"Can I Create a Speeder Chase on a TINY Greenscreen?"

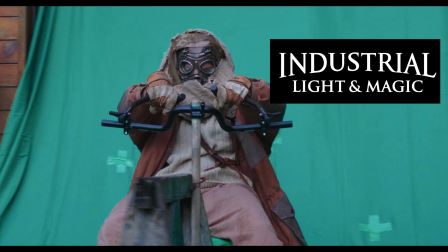248s
So we might be lacking the industrial part from Industrial Light and Magic here. We might only have just a green screen on a garage and a few bicycle parts, but maybe with a few more helping hand specialists, we can build something greater than the sum of its parts.
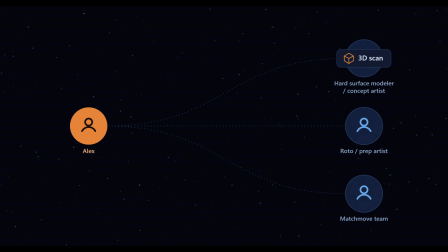261s
So I sent the 3D scan of my actor to a hard surface modeler / concept artist. He's going to model the vehicle to the exact dimensions of the actor.
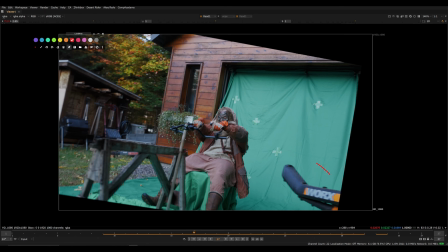268s
Next, I need these handlebars actually removed from the footage. I'm also going to remove the side of the jacket and replace it with a CG one to make it look like there's even stronger wind that we could get.
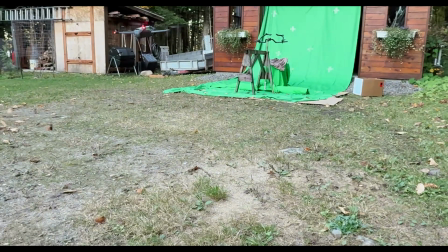277s
Lastly, there's 10 shots to be tracked, so I'm going to send this to a match move team and also track the hands, which will stick to the CG vehicle.
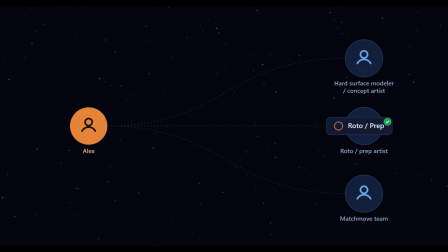284s
Now let's see what we get back. First, we get back our paintwork. This is invisible visual effects.
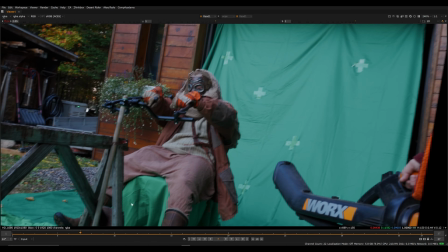289s
Now we'll be able to put our CG vehicle and attach them to the hands.
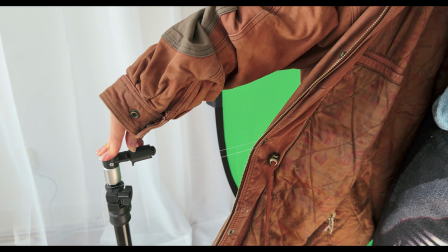294s
And while they were painting that, I 3D scanned the real jacket, which looks windier and I can attach it after.
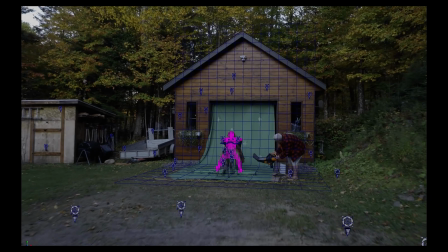299s
We'll check that out in the final composite. Next, I received the camera tracks and the tracking of the actor, and last but not least, the rider's vehicle. The whole project hinges on this looking amazing, so I had my fingers crossed.
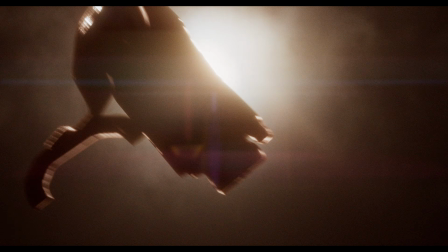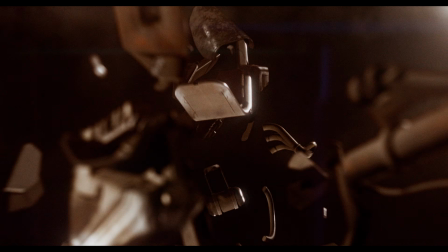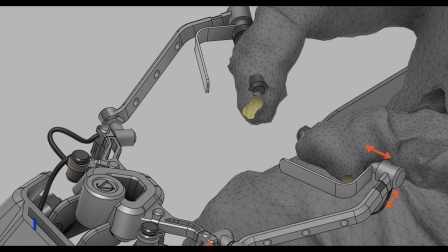321s
Anton fucking slayed it on this model, perfectly modeled to our 3D scan of our actor, and textured and detailed from every angle.
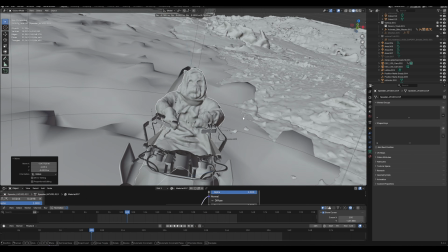329s
Now that we have all these insane pieces, we just need to bring it together. I did a simple rig on the vehicle, which allows the vehicle's handlebars to move with the actor.
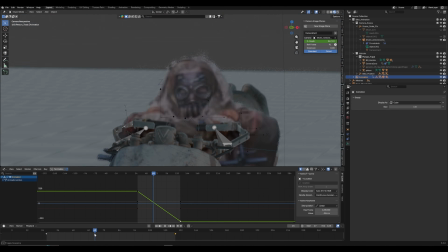337s
Grabbing the tracking data, I connect the hands and the footage all together. Next, I move into camera animation, pre-visualizing some of the shots. The last big piece of the story still missing, the antagonist.
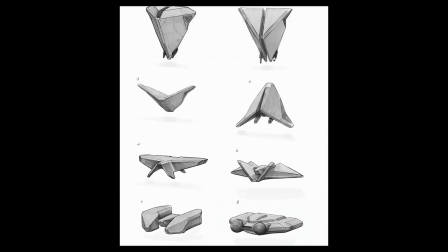351s
I wanted to have a monolithic ship like a Rival or Dune, so Anton went through a few different designs and we settled on this.
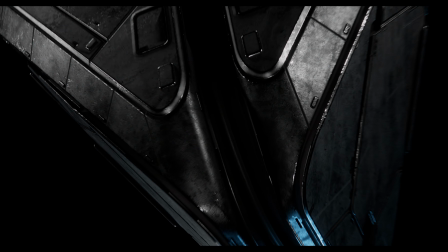358s
Now that all of the assets are ready, we can begin the third and final phase, the detailing phase. A few years ago, I watched a documentary and they were talking about how when sulfur burns, it creates blue flames. So I've always been inspired by this idea of blue flames mixed with blue lava, and so I'm going to integrate that into this project.
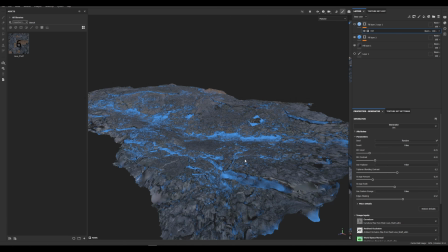376s
Here I'm using the cavity maps from the models I generated to create lava in the cracks, and I created some lava shaders in Blender which I can mix into the terrain.
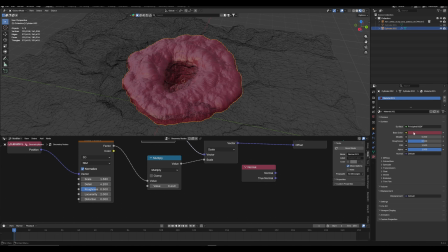384s
I also did my matte painting in Nuke, and started to paint and sculpt some models as well.
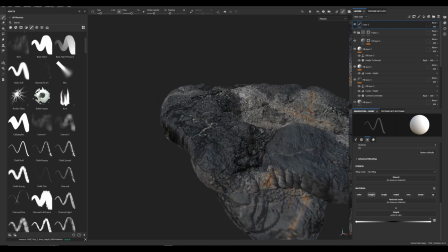388s
Here I'm using Substance Painter to create some geysers, and I'm using Comfy UI to generate some background assets that I can blend into my terrain.
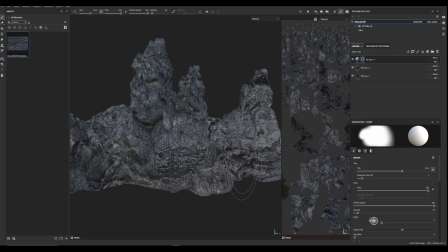395s
This can give us some interesting silhouettes in different forms that we couldn't have scanned otherwise.
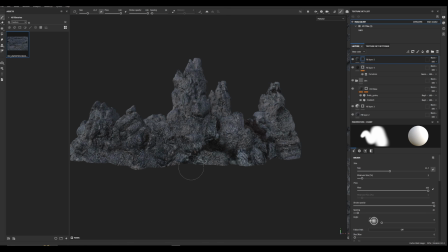399s
I'm projecting my Iceland photography back onto these models to actually get these to blend better into the scans that I captured.
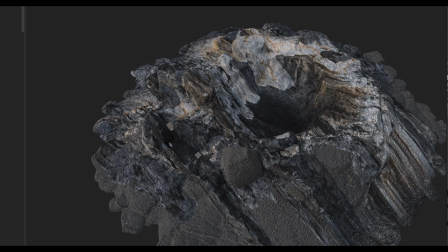406s
Here we can see before and after. I'm doing the same process here to create this crater, but using a multi-camera projection setup to blend.
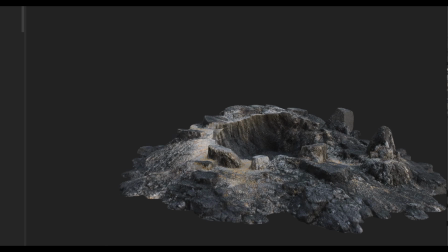411s
Now the next thing we do is actually blend this into the terrain.
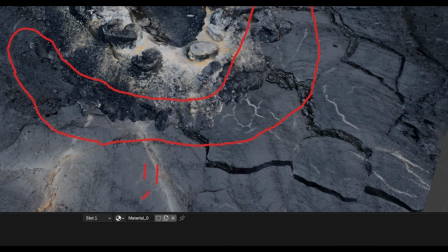414s
You don't want to have hard edges, so I created a variety of different tools for this project, but one of them was to convert terrains into projections, and now I can blend assets easily. But no interesting scene is completely static. To make this interesting, we need to get elements. So I hired multiple effects artists to get things like geyser smoke or dust explosions when there are bullet impacts,
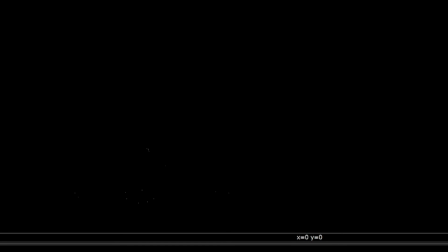435s
as well as debris and rocks and different variations of elements that we can add to make it interesting.
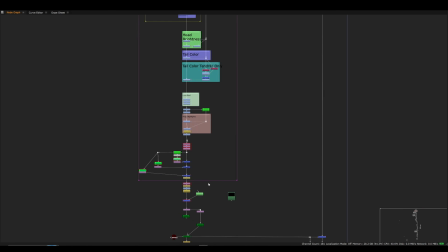440s
I'm also using some past elements we created, such as these explosive sparks, which comes with Nuke templates to make it look cool.
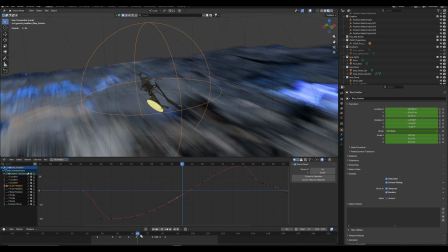446s
And I created some laser blast tool sets in Nuke as well. The last few elements I handle myself, such as sparks in Blender or creating some interactive smoke in Embergen.
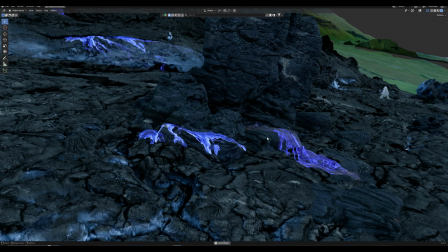454s
Here I'm also adding some lava textures that are animated using Comfy UI. I'm projecting these onto the 3D terrain in Blender, which I can blend perfectly in Nuke.
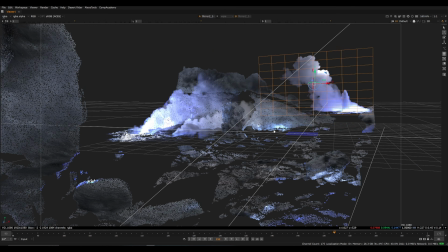463s
This is how we can make it integrate well. Compositors are masters at layering atmosphere, which is what gives that cinematic look to shots.
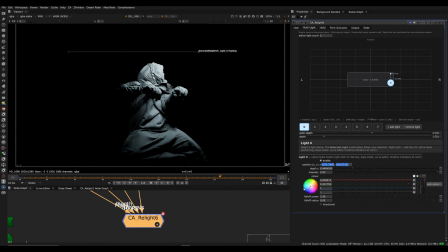469s
And I needed to create one more tool. This is the Compositing Academy Relight tool, which has self-shadowing.
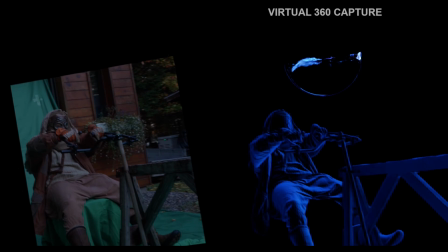474s
It's the best relighting tool out there, and we can use it to integrate our character driving past these blue light sources.
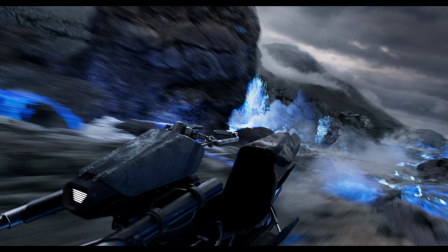480s
Here we can see the layering of the composite of all the decisions we made along the entire way.
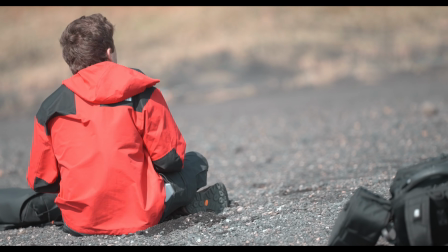486s
And so it all started with a crazy idea. Now we can look at the result and ask the question, is a Blender Nuke combination just for hobbyists?